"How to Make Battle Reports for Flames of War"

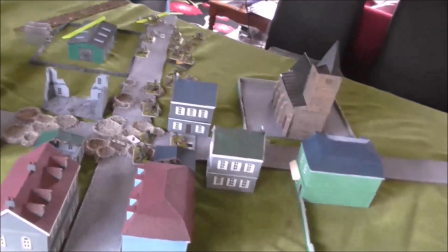(12:53)
This is where we have to be careful. Oh, and wallpaper.
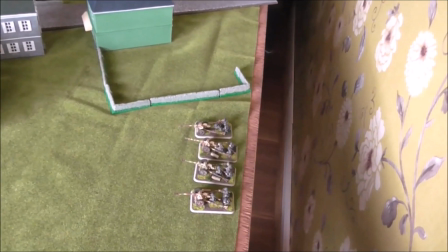(12:58)
You'd be surprised. People actually comment about wallpaper.
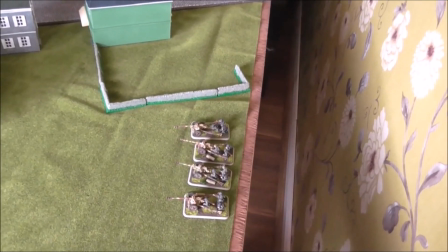(13:01)
Thankfully though, nobody mentioned anything about the dodgy work on the skirting board, but there are people out there watching for all kind of things,
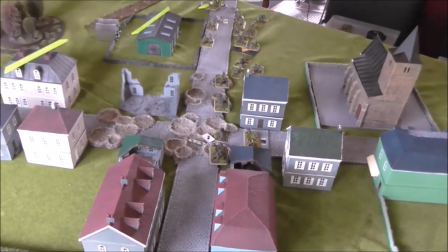(13:09)
so you might just want to consider carefully what you're revealing in these background shots.
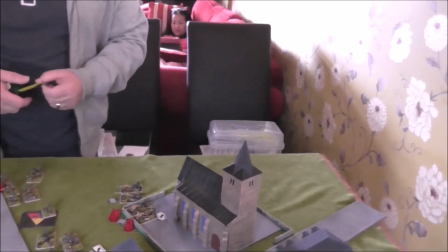(13:18)
Starting with a nice hand shot there, lots of waving and gesticulating, but what's that in the background?
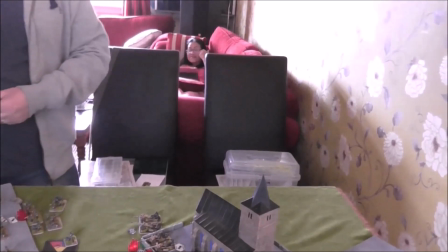(13:24)
Oh my goodness, we've gone and got an innocent bystander.
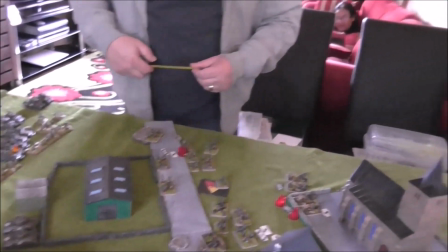(13:28)
I'm just glad she wasn't picking her nose, or that moment would be captured forever on your battle report.
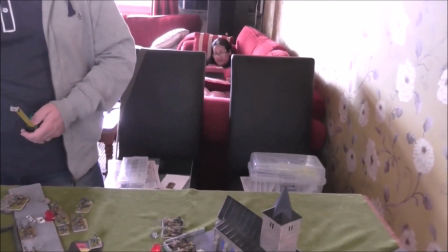(13:36)
So watch out folks, what's in the background, or who's in the background.
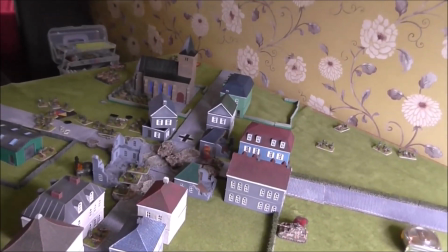(13:44)
But in this game I was careful to, I made a few blunders there folks,
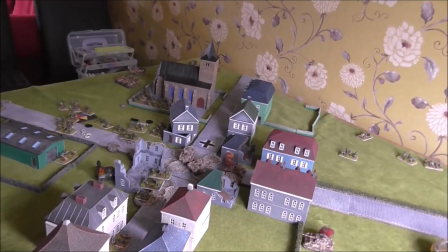(13:49)
but I was careful most of the time to be looking against the wall where there was nothing except, as you can see,
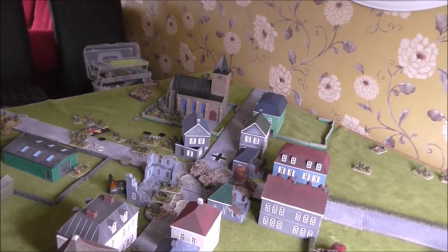(13:57)
try to peek into view there, nothing except a mirror to show anything.
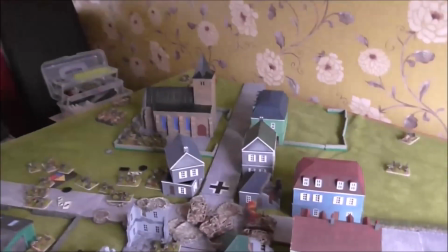(14:01)
So it is at least impersonal, if you understand. The personal stuff was behind where I was filming from.
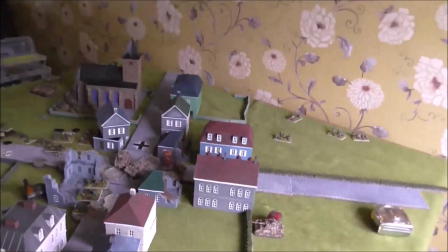(14:10)
So have a wee think about where you're going to take your shots. Obviously the game is going to determine
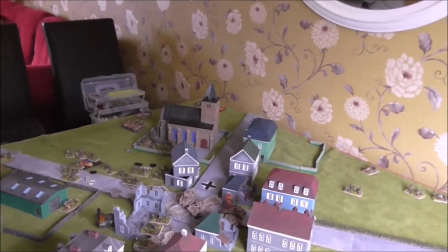(14:18)
certain positions,
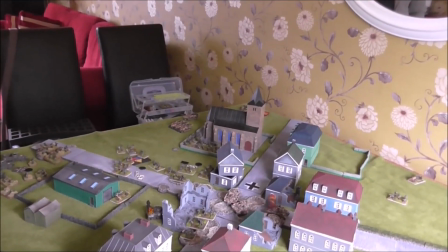(14:19)
but you can think about where you're taking your shots if you've got anything or anybody you don't want to get involved in the video,
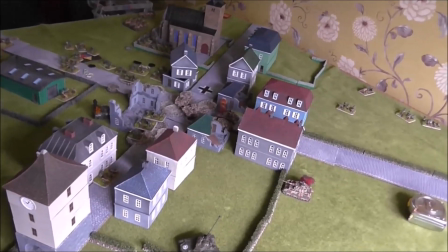(14:28)
and with a wee bit of practice you'll be comfortable working in whatever area is available to you. Luckily my wife wasn't annoyed about getting caught on camera there. You video on me again, you die! She would never really hurt me. So that was my old setup, my much more domestically situated setup.
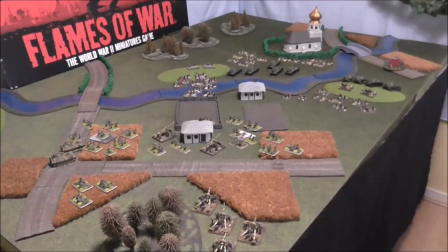(14:55)
Let's have a look at what I'm using now. You're probably familiar with my setup that I'm currently using.
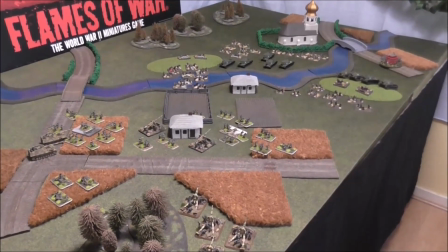(15:04)
I've been using it for a while after I managed to squeeze a wargaming table into my sort of junk room.
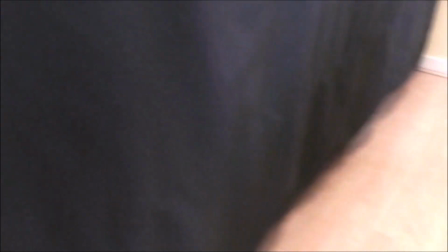(15:13)
All of my, excuse me,
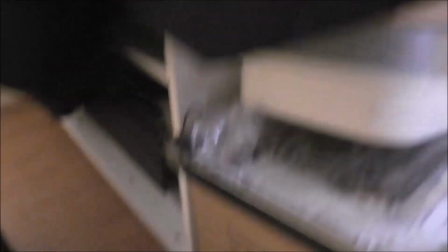(15:18)
terrain and armies and so on are all kept under here.
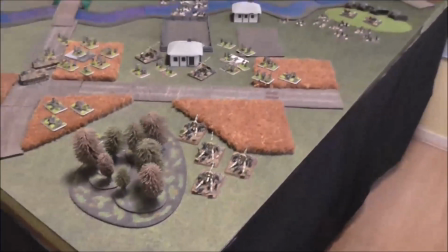(15:23)
This is on wheels, I can push it in and out,
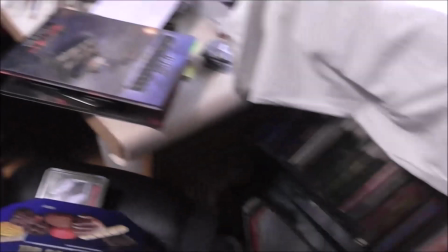(15:26)
so I've got enough space to work at my painting table. all of my DJ stuff has kind of been squeezed into this corner here.
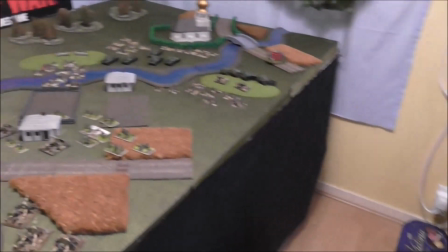(15:33)
My goodness, it looks horrific, doesn't it? But it just about works. And it certainly works well for filming.
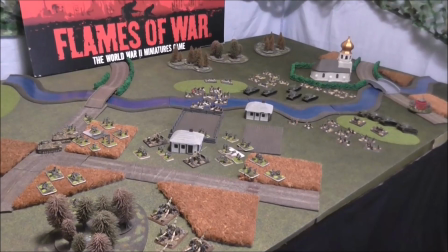(15:41)
Now, that space is, and background as well, taken care of, folks.
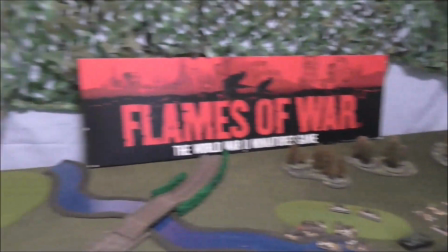(15:48)
Obviously you can see the blue background is more for photographs than anything. But there's also lighting.
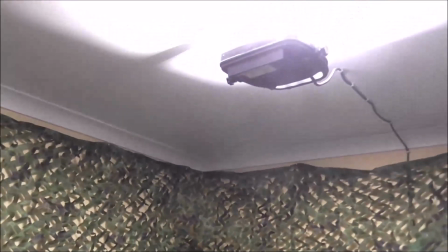(15:55)
And I've got this big LED panel.
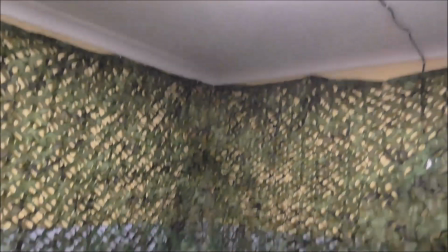(15:58)
As you see, it points at the roof because it's a white ceiling, and that light bounces down onto the table in a bit more of a diffused way.
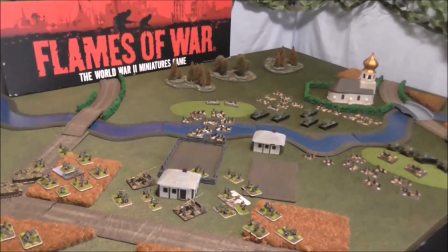(16:06)
So it's an indirect source of light,
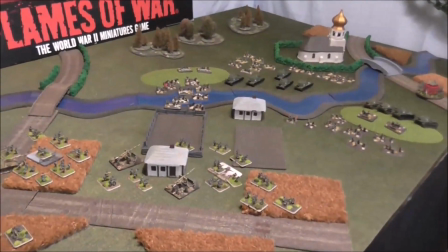(16:09)
and the time of day that I am recording reports is typically afternoon or evening.
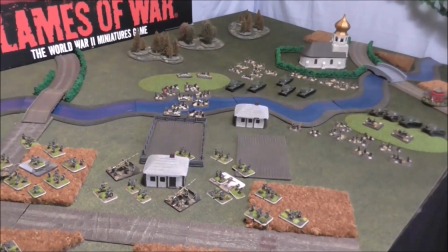(16:17)
So I'm not worried about light coming in through the windows,
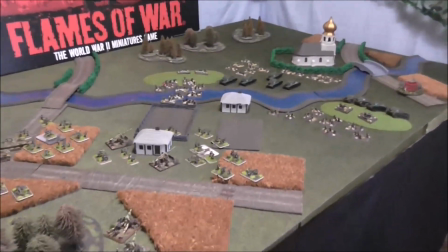(16:21)
because by that time of day the sun has moved around to the other side of the house, so you don't have like streaky lines going across on the table.
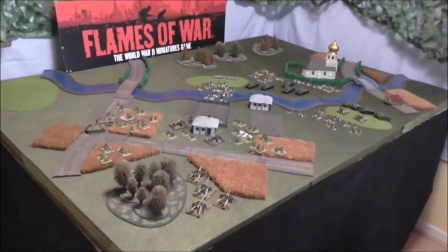(16:29)
So there you go, folks, my current setup,
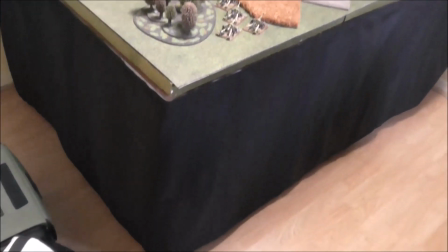(16:33)
and hopefully you can see the logic behind how I've done this.
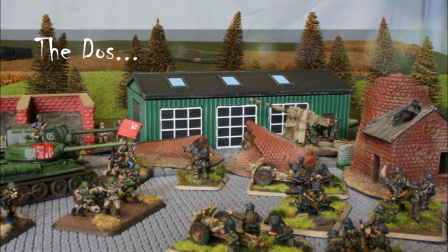Okay folks, we've got our equipment, software, we've got our setting, we've got our presentation styles. Now we need content.